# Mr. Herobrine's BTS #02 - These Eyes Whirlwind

Hello, this is Patrick W. Crawford, and this is the whirlwind behind the scenes for These Eyes, from Mr. Herobrine's Singalong Tragedy. So, a whirlwind behind the scenes video is where I talk about as much as possible in the time span of the original video. In the top left hand corner, you're going to have a hand-drawn animatic. In the middle, you're going to have a midway previs render. At the bottom, you're going to find the final result that you'll find online. Enjoy!
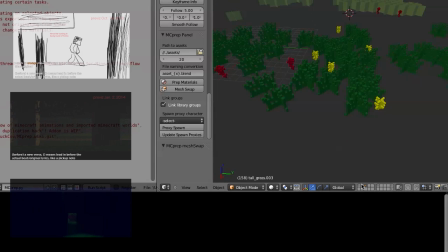24s
So this shows one feature I added to the MC Prepped add-on I developed, where it actually adds some variance into the location and heights of things like grass, like in Minecraft itself.
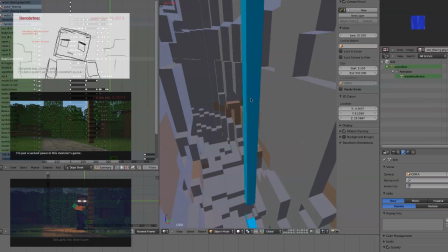33s
This is an example of how I used booleans in order to do extra effects.
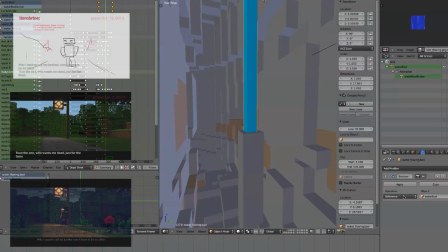38s
I had a boolean modifier which would intersect, the cube would intersect with the waterfall so that it would look like it was moving downwards.
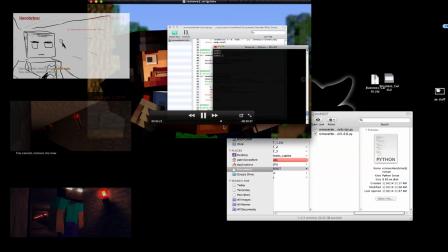45s
To emulate Notch interacting with the Minecraft world, I actually used this screen recording where I made a couple Python scripts.
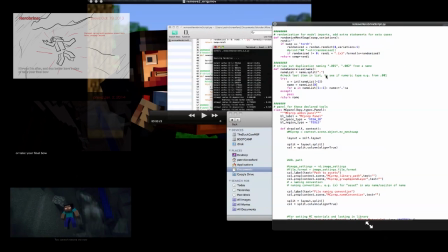51s
One was a copy of the original MC Prep to just look like there's lots of data and whatnot. And the one that actually is running on the console, putting on the stuff, is just printing random numbers with this short script here.
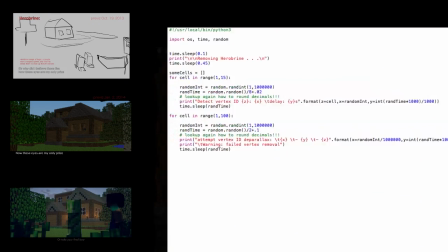60s
Nothing fancy, but it makes it look like it's actually running something. For scenes with heavy amounts of mouth animation,
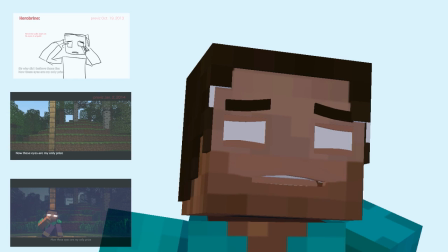65s
I would just do the mouth animation first so I could focus on the details and then animate the rest of the
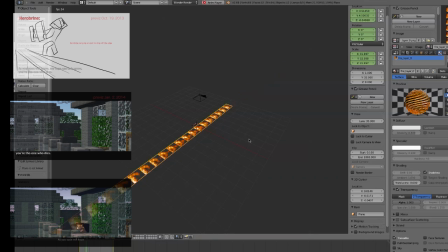70s
character. This is an example of how I turned the Minecraft fire texture into an actual video file I could use.
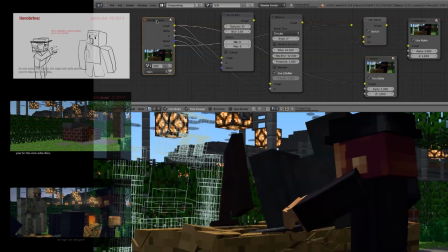74s
So on render, I'd only do this little amount of compositing.
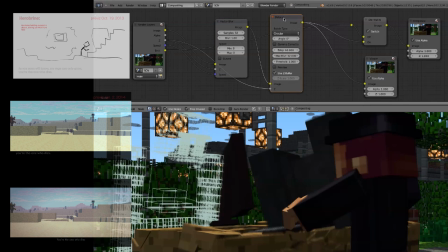77s
It would first run the vector blur before the defocus blur, and that's what actually give a slightly more fluid animation, and it has to be in that order, otherwise there's errors.
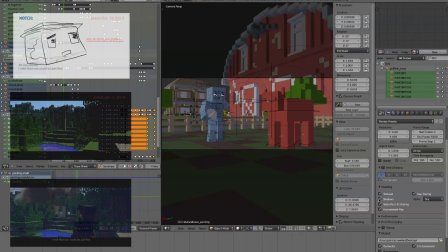85s
When I'm doing my animations, I'd often do previs renders, and these are the settings I would change in order to make renders go really fast.
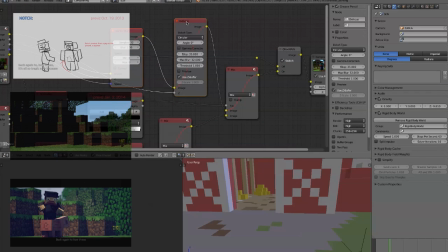92s
This is also how I would make the emit pass.
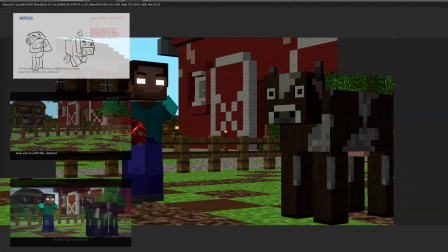96s
I would then basically only pass through the emitted values in the scene and use that as a extra compositing feature we can see here.
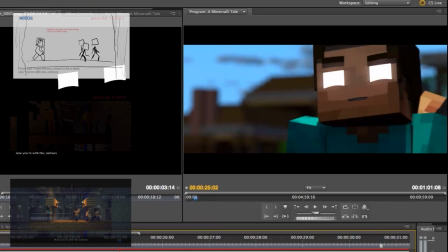103s
So you see this is again how I add on the glowing eyes or other things in the scene by adding this emit pass.
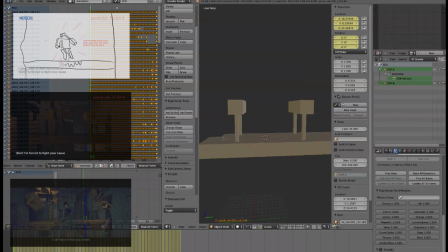109s
So this is speed up me how I work with physics simulations.
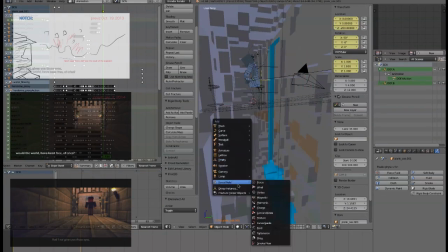112s
I first do the simulation, then I add as a group, then I append it into the scene with my actual animation, and then I work with the rest of my animation to make sure it fits.
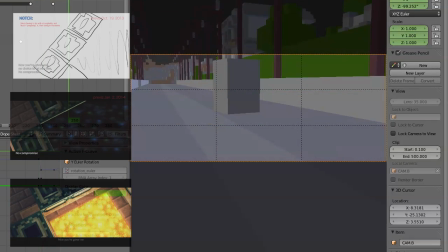120s
It's much more convenient to work with. So throughout this production, I did lots of Steadicam versus handheld cam effects, and you show how I set that up here.
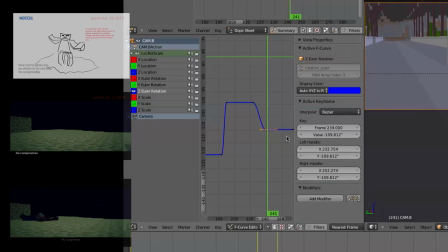128s
I first do a lot of work with the curves in the curve editor to make the motion really smooth, just adjusting the curves just right.
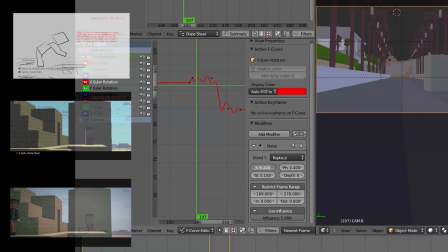134s
And then I add noise modifiers to the rotational channels, the X and Y rotational channels, and this makes it a very nice, fluid, and realistic handheld motion.
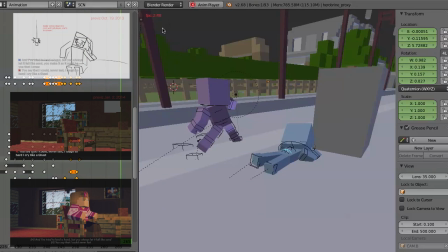143s
Here I demonstrate how in my 3D animation scene I can get really low playback, but in the sequence editor,
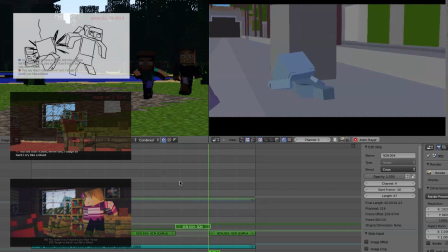148s
if I enable caching, I can play through once and it's slow, and then the next time it's perfectly real time.
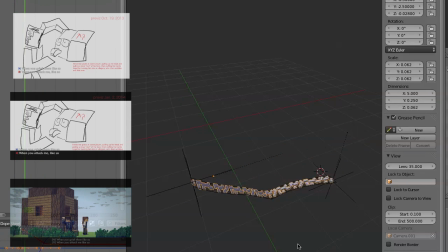153s
So this shows how I actually did the string animation or simulation. I used a lattice which had a cloth simulation of which the string would be applied to.
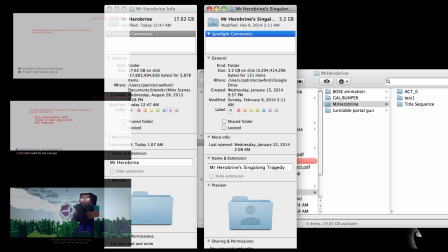161s
For reference, the original source files are about 20 gigabytes, the original render files are about 30 gigabytes, and the shared project folders, my directors, were about 3 gigabytes.
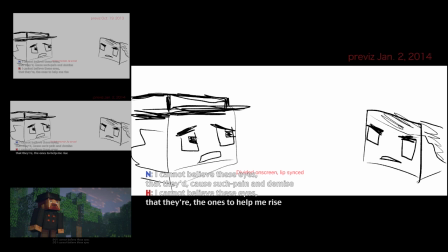169s
This shows how I actually originally intended to do one of the later scenes.
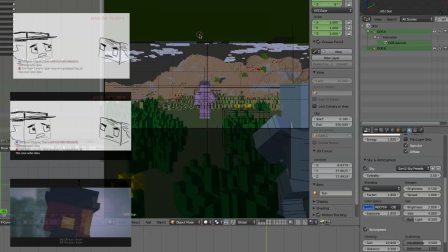173s
I didn't have time to animate the Herobrine character, so it was just Notch. And this shows how I made the sort of atmosphere or cinematic
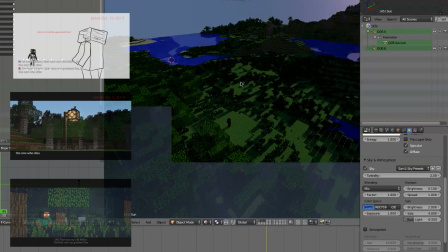179s
feel of one of the later scenes. I heavily used throughout the project the use of the atmosphere setting in a sky.
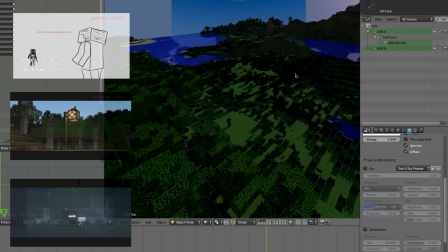185s
So you see this is what it looks like once you turn that off from a sun lamp. And this is once you turn off the sky modifier for the actual world setting. So that was the whirlwind behind the scenes for These Eyes. If you are interested in seeing more whirlwind behind the scenes for the other acts, you can check those out left here. If you want to see more in-depth videos, a little bit slower and more explanation, then you can watch out for other videos in this playlist over here. Moo-Ack. And as always, thank you for watching.